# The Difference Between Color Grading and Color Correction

Hey what's up guys in this video we're gonna go through the difference between color correction and color grading. So color correction is simply a technical process of making your image appear natural
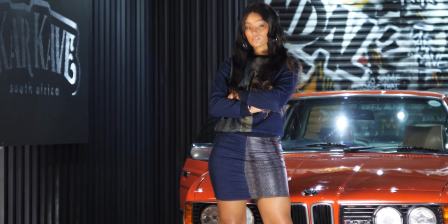(0:12)
so that your colors look real and clean the same way your eyes would see them in real world.
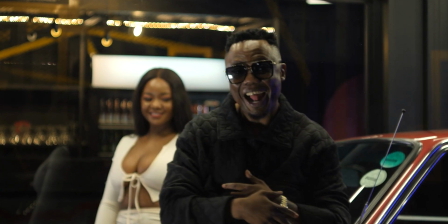(0:17)
For example here is a clip from the video I did for Nox and DJ Tira.
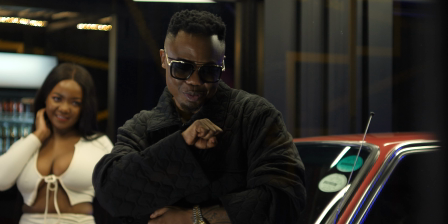(0:22)
The lady in the background was putting on white but it doesn't appear as pure white because of the lighting.
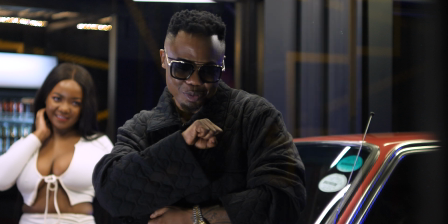(0:29)
So when I color correct this clip, I want to make sure that white appears as white like this.
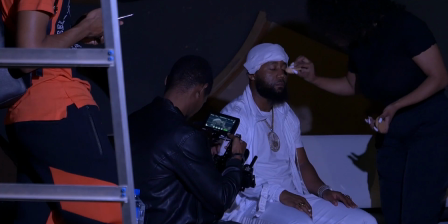(0:35)
This is color correction. Here is another example of myself and Casper New vest.
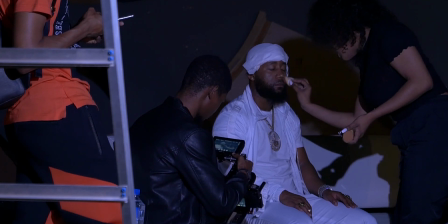(0:40)
He is wearing white but it looks a bit cool. So when I color correct it, it looks like this. See the difference side by side. Color correction involves adjusting exposure, contrast and white balance to give your image a natural look. while with color grading it is more of a creative
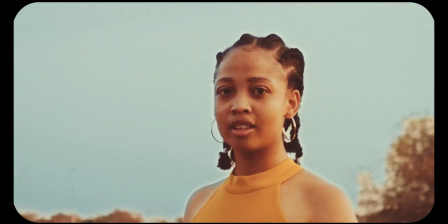(0:59)
process where you give your video a certain look sometimes to support the mood of your video for example you can see from this clip here is how it
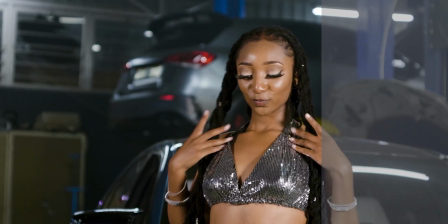(1:09)
was shot from the camera then it's color corrected but here it shows after it is color graded color correction happens first then color grading but there are three things that you need to keep in mind before you even reach a stage of color correction. So let's go through those things in the next video. This is it. Peace.